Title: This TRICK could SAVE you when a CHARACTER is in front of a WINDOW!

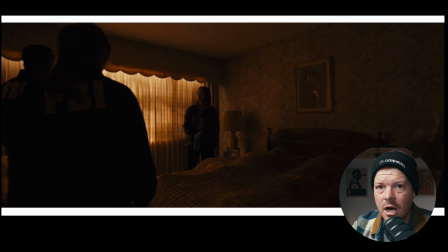0:00 And I think this is the lesson to take as a cinematographer about how this can help tell story and how you accomplish making it look and feel like our character is exposed, even when there is not a light there. Hey everyone, how's it going? My name is Nate Caywood and I'm a Los Angeles-based cinematographer, and I created this channel with the intention of looking at the work of incredibly successful cinematographers and hoping that I can reverse engineer them and figure out what they're doing and steal those tricks so I can be a better cinematographer myself, and hopefully you guys can learn something along the way. So I'm currently prepping to shoot a horror feature film this summer, and I've been looking at a bunch of other comps and a bunch of other films to see how we can start to build cinematic linguistics for it. One of the films that I just watched was Longlegs, which is an incredible film. I love the cinematography of it. I think the color palette of it and the use of camera and lighting in practicals in particular is really interesting in that film. But there's one sequence that I want to talk about today, and it's basically the idea of how do you make a character look natural if they are backlit by a window and you still have to get level on their face. Okay, so before we get to Longlegs, I want to hop into another film that this takes place in.
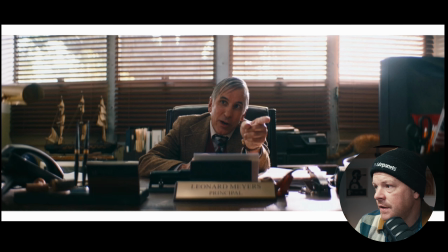1:11 This is a really, really common example of this type of setup. This is the first frame of the day. And this is an image from the movie Bottoms, which was a film that came out like 2 years ago, I think. It is a indie comedy shot on anamorphic. It looks really beautiful. I think the cinematographer did a great job.
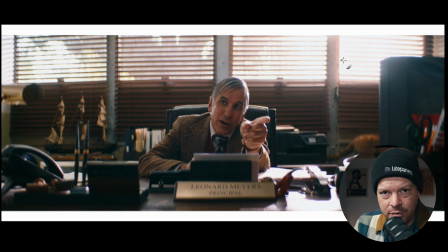1:28 So first thing that I want to point out is let's just go through the scene really quickly. This is like sort of the opening frame of this. This is the principal chastising our two lead characters. This is the following coverage.
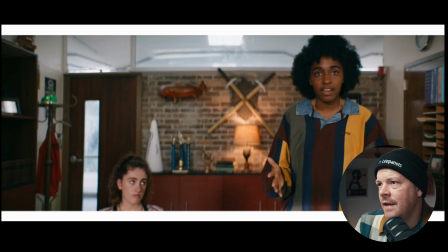1:40 Okay, he stands up. She stands up to meet his energy. And then this is the image that I'm sort of talking about.
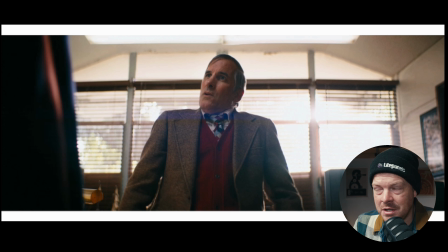1:48 I'm curious about how you do images like these, right? Okay, so let's get into it.
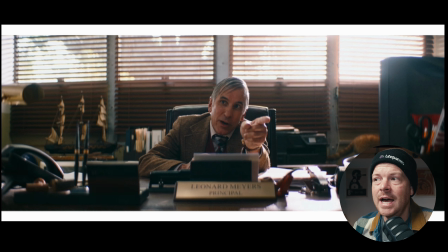1:53 So the first thing that I want to talk about is that I notice where the light is coming from. So obviously, the way that this is set up, they are choosing to close these blinds, which I think is an interesting choice, right?
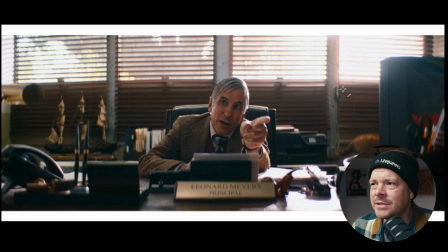2:06 So you're closing half of the blinds in the window, and that's probably so you don't have to worry about what's going on outside, maybe, so you don't have to see it. Maybe it doesn't look particularly cinematic. Maybe they have to have grip and electric trucks there. I don't know. But they chose to not let us see it.
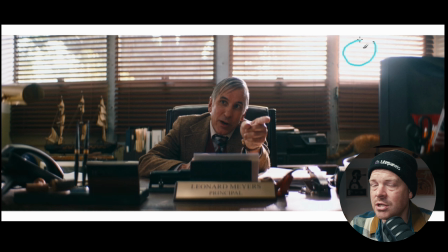2:20 They got some sort of big source, some sort of HMI probably, an M40, an M90, maybe an M18, who knows. And that's edging our guy right here, and that's causing this wet down stuff, and it's probably creating an ambient level of bounce back up in here.
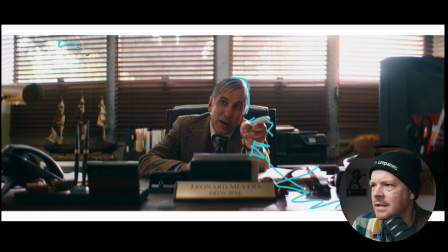2:35 And then I think probably just the ambient sunlight's creating this, which is bringing in a lot of level here. But that sort of seems like what's going on in the scene.
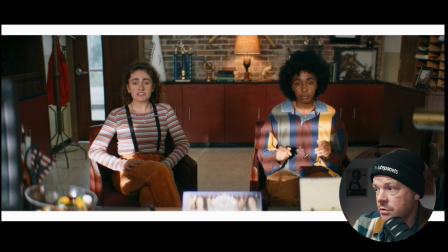2:45 This is the return coverage, or the opposite coverage, the reverse shot, if you will. The hard light that they have is still playing through the windows that we saw established in the opening shot of this, which makes perfect sense.
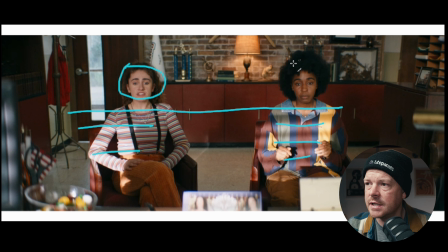2:58 They have soft light on their faces, which is really nice. This, if you are a fan of the Wandering DP or Patrick O'Sullivan, which is his real name, this is what he would describe as the soft hob technique, the soft on face, hard on body, right? So that's something to take into consideration.
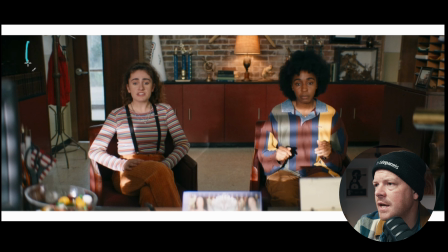3:17 It does seem like they have some sort of large soft source that is keying them from high up, from behind the window. Either they're softening up the HMI, or they're bringing in light mats and they're putting it above them or something,
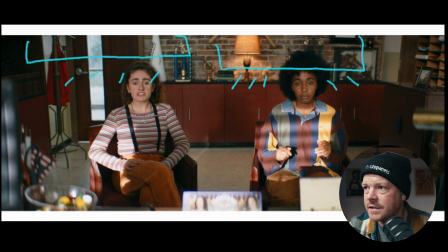3:32 because it's just soft light or on their faces, right? And there's not, it's pretty, there, she is very flat lit. She's also pretty flat lit, but it looks like maybe she's got a little bit more level on this side of her face. So maybe they've got something in coming this way to soften it up.
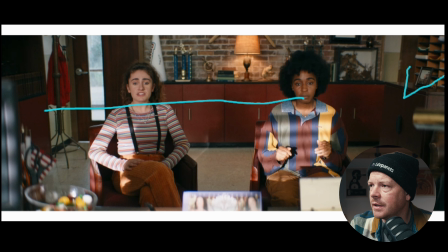3:48 And they also have like a light mat over here or something that's keying her as well, just to bring a little bit level on her. Obviously, we're two characters with different skin tones. They might be boosting a little bit more level from that side.
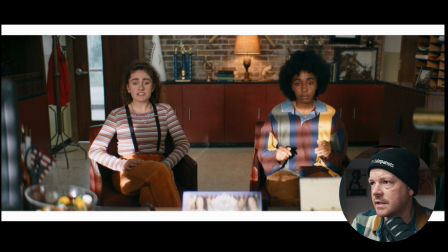4:04 That would be a hypothesis. I don't know that that's the case. This is the frame that I really want to talk about.
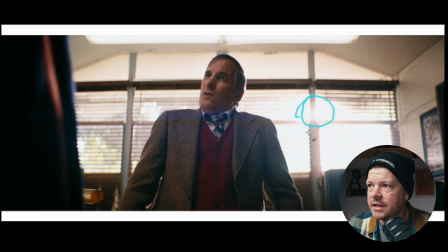4:09 Still incredibly hot light. They haven't changed anything. This is actually probably the same shot that we saw before. He's just walking closer. This is why I think they have a light mat just outside of frame here, boomed up high, tilted down, because of this shape on this gentleman's face.
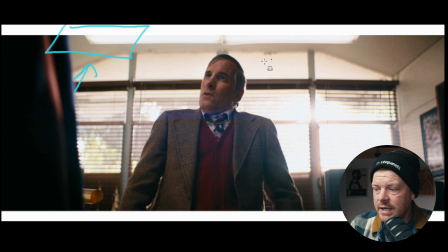4:25 That's why I think this is happening. We're going to get in. I'm going to hop into Cine Tracer really quickly here. I'm going to show you what I'm talking about, because if you didn't have that light mat, you wouldn't be able to get exposure on his face. He would be silhouetted, because you have to expose the outside here so that you can see all this dapplage in this trees and stuff like that.
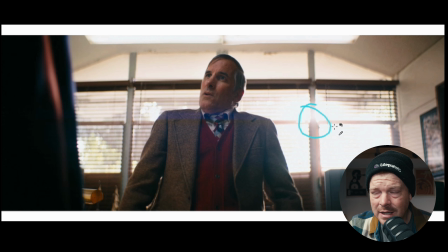4:41 Sure, it's blown out here because we got a big hot light. We know that. It's insinuating that the sun is back there, I would assume, or maybe they just didn't care. Looks like there are some top lights here, which is probably creating ambient level, but this is such a strong shape to his his face that creates depth and the illusion of depth on his face,
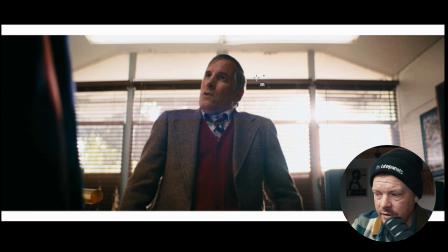4:58 that it has to be purposeful. This is clearly a movie light, and I want to talk about what that could look like.
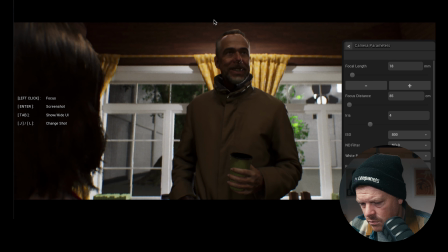5:05 So I'm going to hop into cinetracer, and we're in cinetracer. Okay, so we have a hard light hitting him.
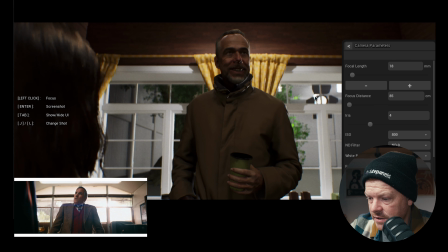5:11 We've got the light. It's almost exactly where it is. That's great. And this is the level that we have in this room, right?
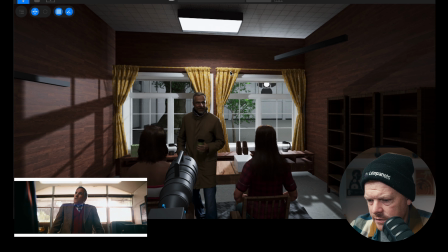5:20 Like, I can create more level as far as ambient is concerned with these overhead lights,
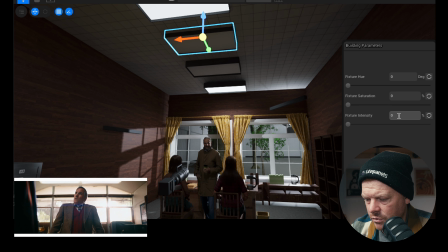5:29 which I think is probably a good idea. Let me give it just a quick 20% here on both of these overhead lights.
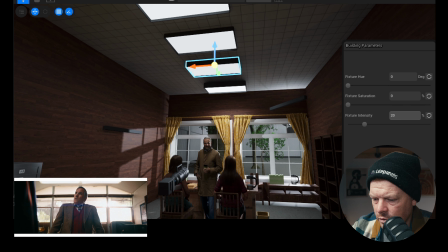5:35 I don't want it to be too much because it will overpower what's going on. See, so you kind of have a top light here, right?
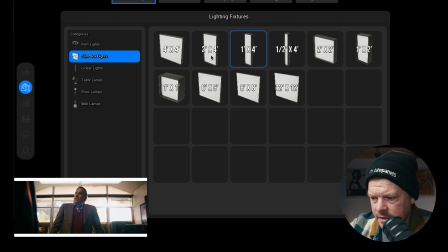5:42 So let's see if we can, I'm going to create a light mat, which is basically, we'll do a 2 foot by 4 foot light mat here, and that'll be the thing.
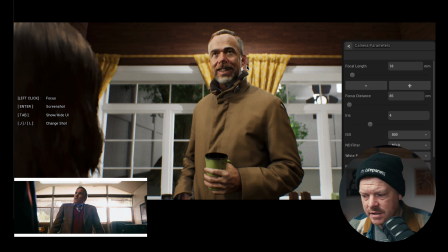5:49 Okay, now we're talking business here. Does it look exactly the same?
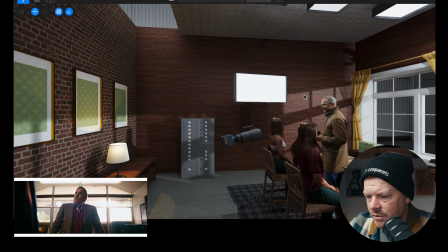5:55 No. In fact, I think the top light is too much. Let's take the top light down. Now that we have this key light in here, let's totally 86 the top lights again.
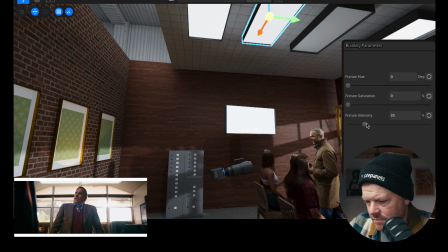6:04 Even though I know that they're playing some in this scene, I know that they're actually playing.
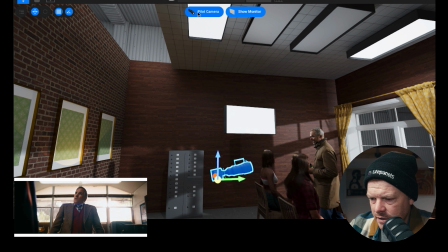6:10 But let's just see what happens.
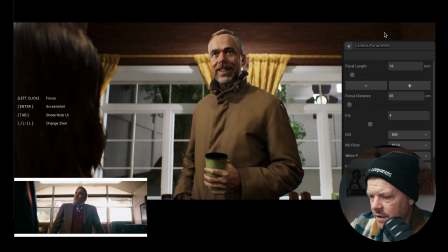6:12 Okay, I mean, our ambient levels are much darker than theirs because because of the way of things.
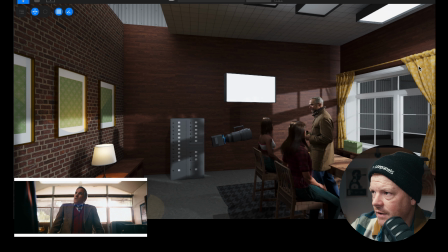6:20 Because I built it with dark walls, and I guess now that I'm looking at it, it seems like they have white walls, which I didn't realize.
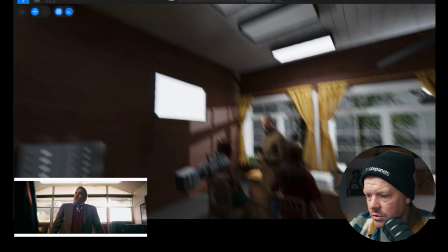6:28 I should have been paying more attention. Whoops, my bad. Okay, so you tell me. Is this helpful at all?
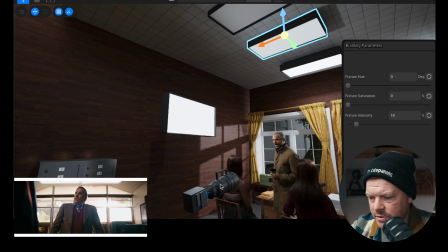6:35 Do you think that this is representative of this image right here?
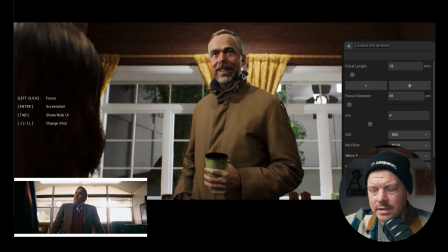6:39 So the question for me is, if you have a character who is placed by a window in their blocking and you're putting a large fixture behind them, which is going to edge them, and how do you keep them keyed? That's basically the question, right? And you let me know, did this work? What we did in cinetracer, does that feel representative of what we see here in the bottoms video?
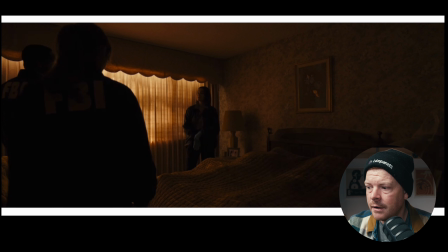6:57 Okay, now we're talking about how I got here. I want to talk about long legs. So bottoms that we just spoke about was like an indie comedy version of this. Now this is a horror, thriller, drama version of what I'm talking about.
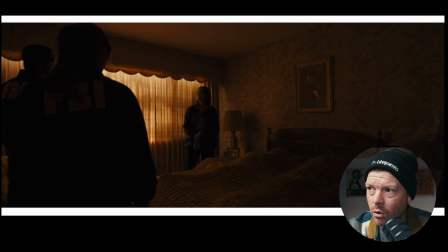7:14 And I think it's incredible. But I want to point out one thing in particular. And I think this is the lesson to take as a cinematographer about how this can help tell story and how you accomplish making it look and feel like our character is exposed, even when there is not a light there.
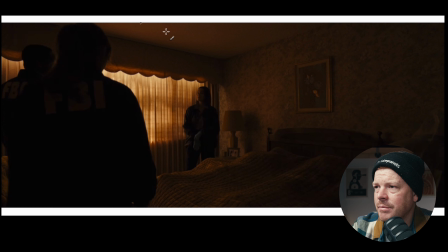7:31 Now, let's take a look. This is the establishing shot of the scene that I'm talking about in Long Legs. Long Legs is a horror film, okay? That means this window right here is the only light that is taking place in this scene,
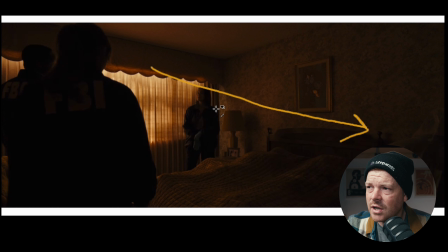7:45 and it is casting a very, very soft ambient level of light coming through this window. Ba, ba, ba. Glorious. This is our lead character. This is her supervisor, okay?
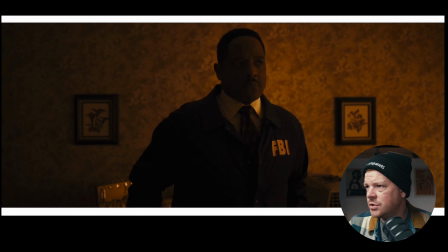7:57 The next coverage is the supervisor landing. So I just want to notice how soft this light is and what direction it is coming from, okay? So we're just establishing. The window that we saw in the establishing shot is here. It is casting quite a level of light here and quite a level of fall off over here.